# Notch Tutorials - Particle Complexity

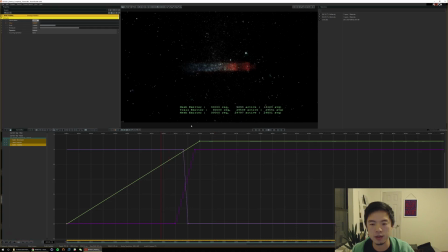[53:31]
as we get in here and this bullet fades, this might even have to be a little bit more gradual, and this bullet might have to move a little further than that. So it really feels like the momentum is carrying on. Let's see, this could probably go a little bit further even.
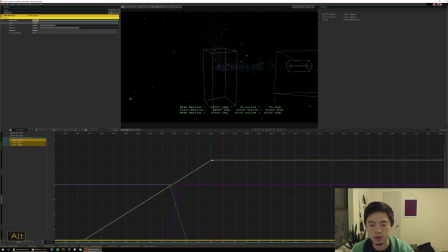[53:50]
And you'll notice right now that all our keyframes are quite linear, and that's probably contributing to some of our issues here in terms of making this look natural. To be honest, I actually don't prefer the default interpolation that Notch uses, which is TCB.
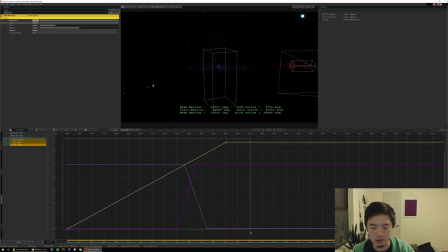[54:04]
I typically like to use Bezier because it gives me handles and some control of the curve of these from a visual perspective. I'm also not a huge fan of the way Bezier curves work at this moment in time, but hopefully that'll change in the future.
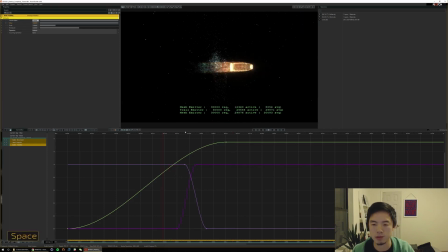[54:18]
I've already made some feature requests. Hopefully those will be implemented soon to be more like After Effects and Cinema, which is really what I'm used to and what I would imagine most motion designers are used to as you start keyframing. So you'll notice when we added this Bezier, it kind of has more of like an easing in and out.
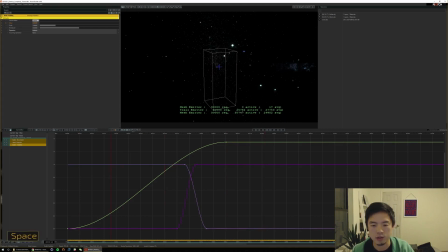[54:36]
And so all these movements are going to have more of like what I consider momentum, and it's going to help this scene look a little more organic and natural. You may have to retime a couple things, and if you want to set Bezier as your default, you can right click here and change your default key interpolation from TCP to Bezier.
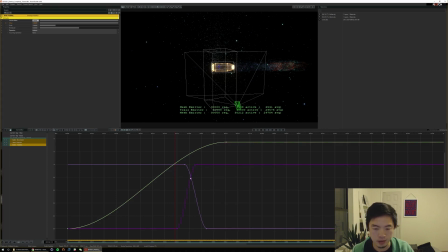[54:54]
That's typically something I will do. You know, the colors here, if you ever get confused, you can expand these and it'll tell you which color is what. So our hand explode, I think, needs to happen a little more quickly. So I'm going to shift that keyframe forward.
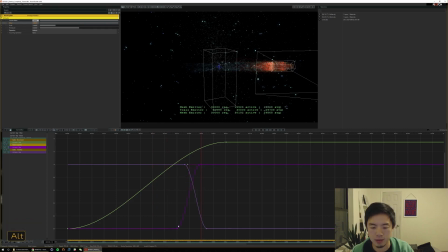[55:10]
Or actually, maybe too quickly. I think it needs to happen later, but quickly still. Ooh, too late. So, you know, this is where keyframing comes in. You're just going to have to go back and forth and figure out what the right timing is for your scene.
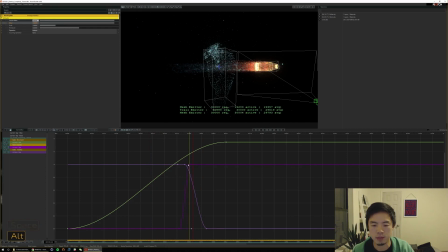[55:32]
So this needs to happen even earlier. A little better.
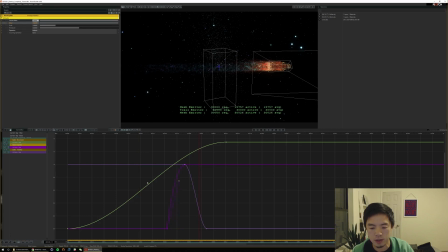[55:52]
Not quite. I think this kind of needs to have this sort of upward arc. It needs to start suddenly and kind of ease off in this explosion. And I think we also need these particles to stop emitting from the hand. So similar to this bullet visibility control we have, we also need to make a hand visibility.
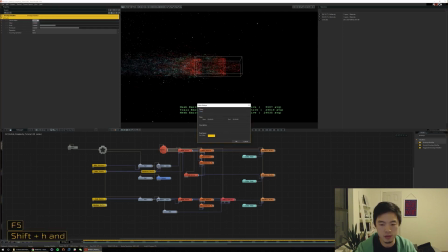And at this point in time, I would say that you kind of have the tools you need to make complex particle systems. I'm going to continue on and kind of finish out this tutorial to match, you know, our intended goal.
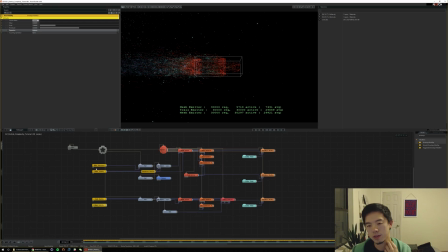[56:29]
And there's going to be a little bit of like tuning and thought process in here that you're welcome to watch. But, you know, if you're short on time, I would say this next portion is probably not as useful to you if you're just focused on layering particle systems and how to segment emitters, renders,
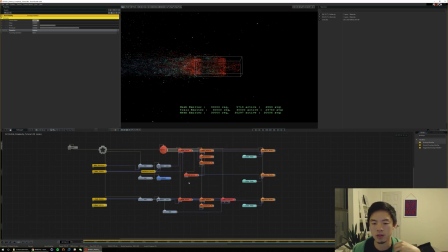[56:45]
effectors, attribute shaders so that you can layer many things into a single particle root. But I'm going to continue on here, so stick around if you're interested. Hand visibility, I'm going to tie this into mesh emitter, this emission rate here. And, you know, again, normal value is going to be 1.
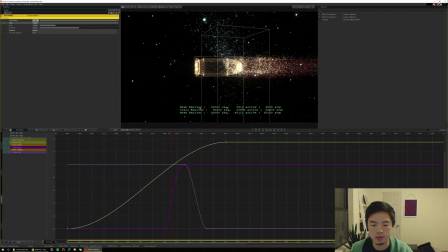[57:05]
So after the bullet hits here and this thing explodes, I kind of want it to stop emitting. So I'm going to keyframe a 1 and then keyframe a 0. And I'm going to show it here so we can see it's this also green curve. I find sometimes the color choices aren't super helpful, but hey.
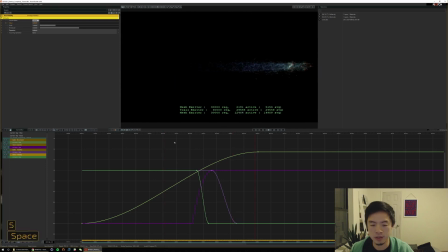[57:28]
So as this bullet hits the hand should basically explode and stop emitting. So I think that looks quite nice right now, actually, right?